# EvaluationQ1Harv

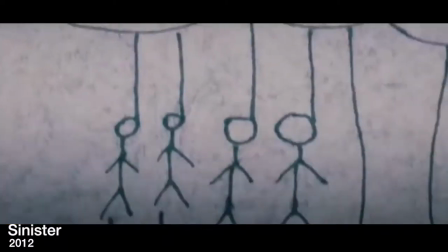details today and the grisly murders of a local family found earlier this week however this sound is not an everyday normal sound that people hear on a daily basis and so this is the reason people may be a little freaked out by hearing this vocals on the demonic cult singing was inspired by
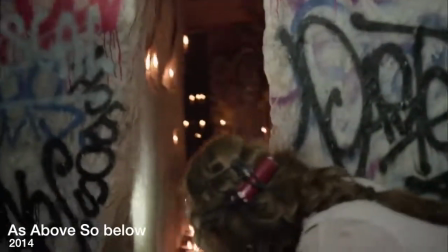a scene in the movie as above so below the singing sounds very creepy and again is not something you hear often,
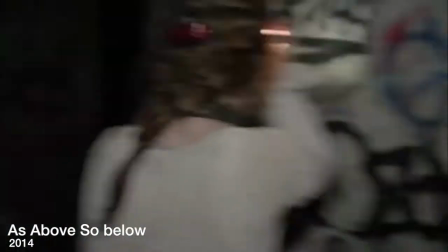and so we thought it may be beneficial to add this to spook our audience.
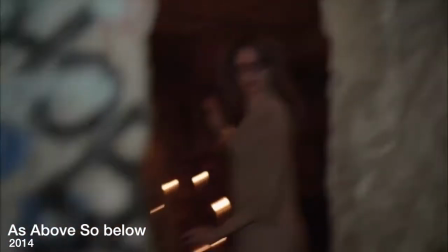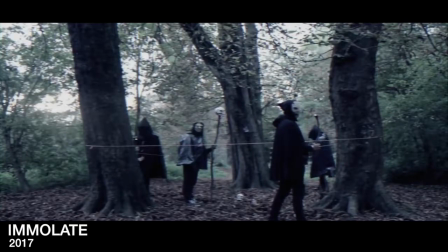There is at least one convention that is used across all horror movies. These are loud bangs. A few examples include It, The Ritual and Insidious.
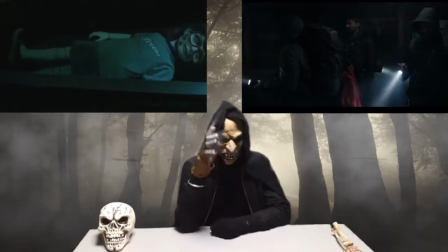They are used in places where you'd least expect them, for example in jump scare shots or at random times in the film.
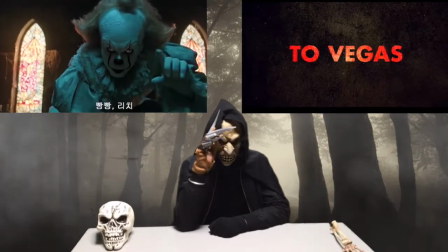We tried to incorporate as much of these sounds into our trailer to make sure it contained the trait all horror films have.
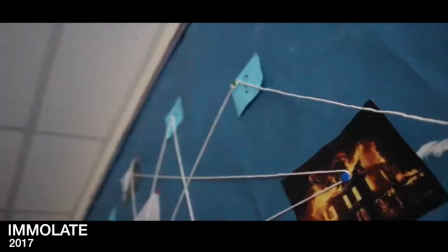Our ending consisted of creepy sounds building up slowly, getting louder to the point where you hit the snap of the twig to finally when there is a loud ending.
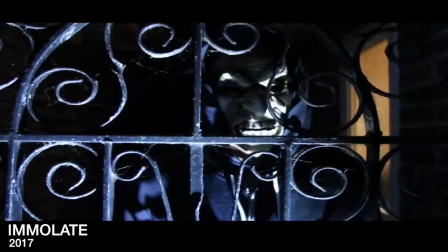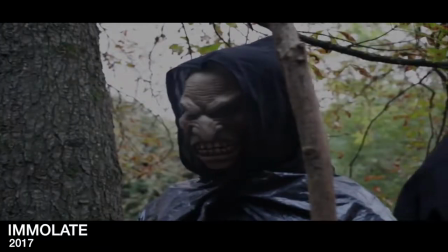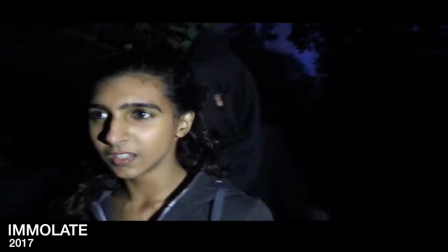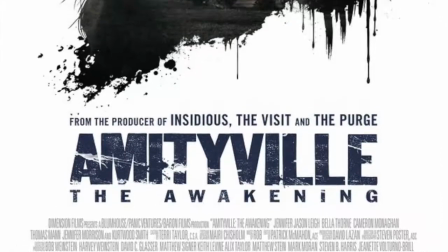This ending was inspired by Drag Me To Hell, Amityville The Awakening and The Thing.
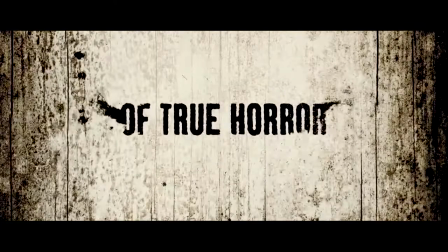Although many horror movies have rapid succession of shots at the ending of their trailers,
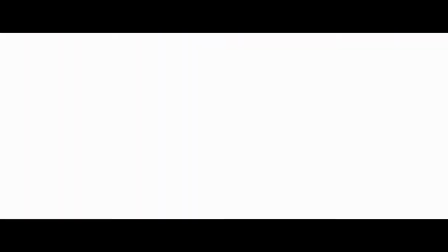these trailers stood out to us with their sound getting louder alongside the little montage, thus creating a panic factor we could use too.
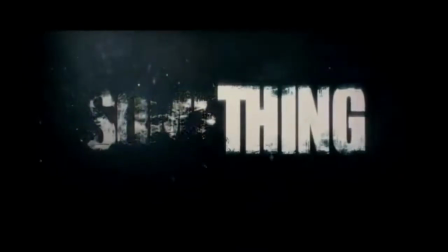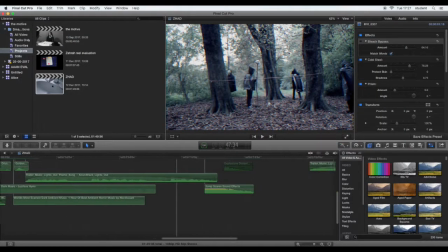We cut and edited a few creepy soundtracks to use for the whole trailer.
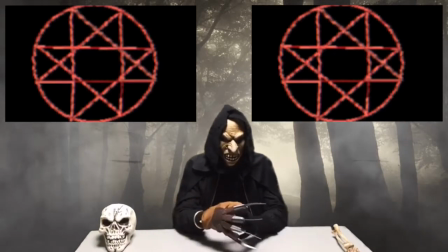The idea of using a symbol that is connected to the cult originated from a film called The Blair Witch Project.
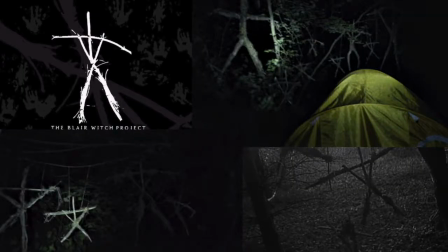They used a symbol made out of sticks that was shown throughout the whole film, especially important scenes where the supernatural are involved.
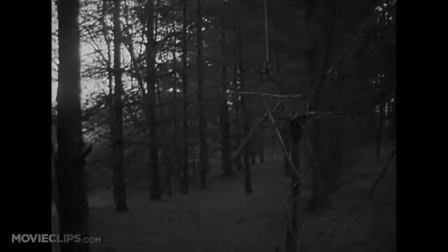This creates a link between the supernatural and the symbol and so sticks in the audience's mind.
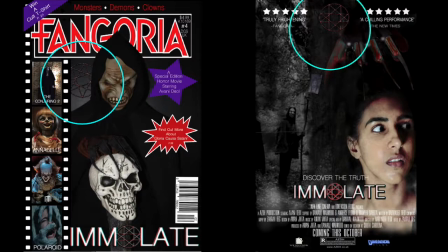We tried to use this prop in the magazine as well as the poster too. This was because it could become the item that binds all three products together and provides recognition by tying in all of them.
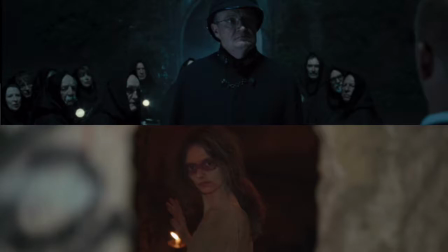We challenged the convention of having a cult looking like normal people which is shown in modern day horror films.
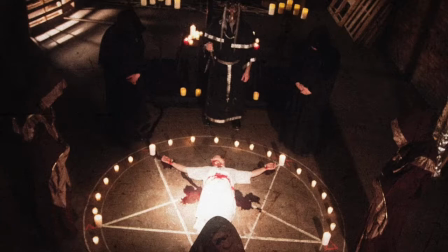We wanted to present more mystery by following all traditional demonic
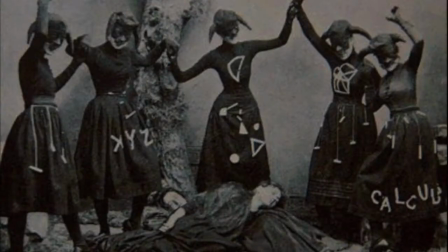cultists who are fully dressed in robes with masks that cover their faces.
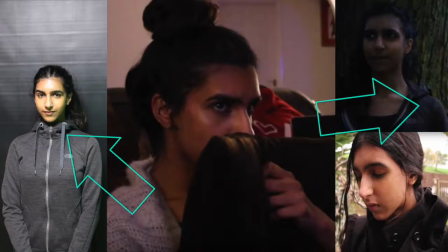For the main protagonist's costume, we had her wear normal casual clothes which many modern day mothers would wear. This includes jeans, a t-shirt and a cardigan. We also had her wear a black formal coat during the funeral shots since in
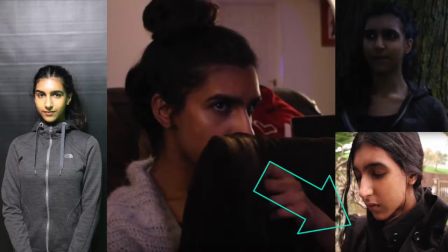the real world we dress black and formal to death of another as it shows respect.
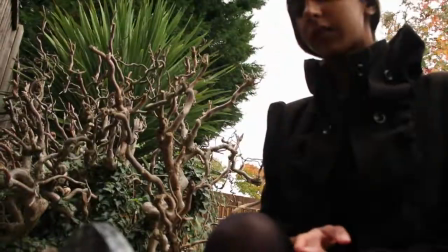In this scene the mother is wearing an outfit that is black and she is at a funeral.
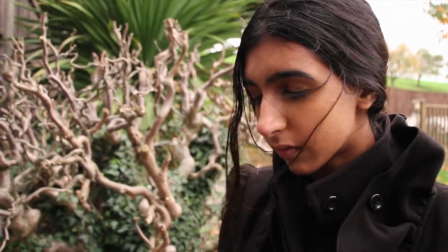This links the black outfit with death and so later on in the film when we see the cult
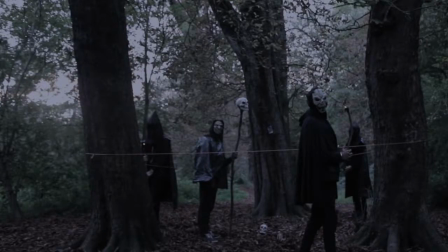in black the audience instantly think of death which is something that we were trying to connote.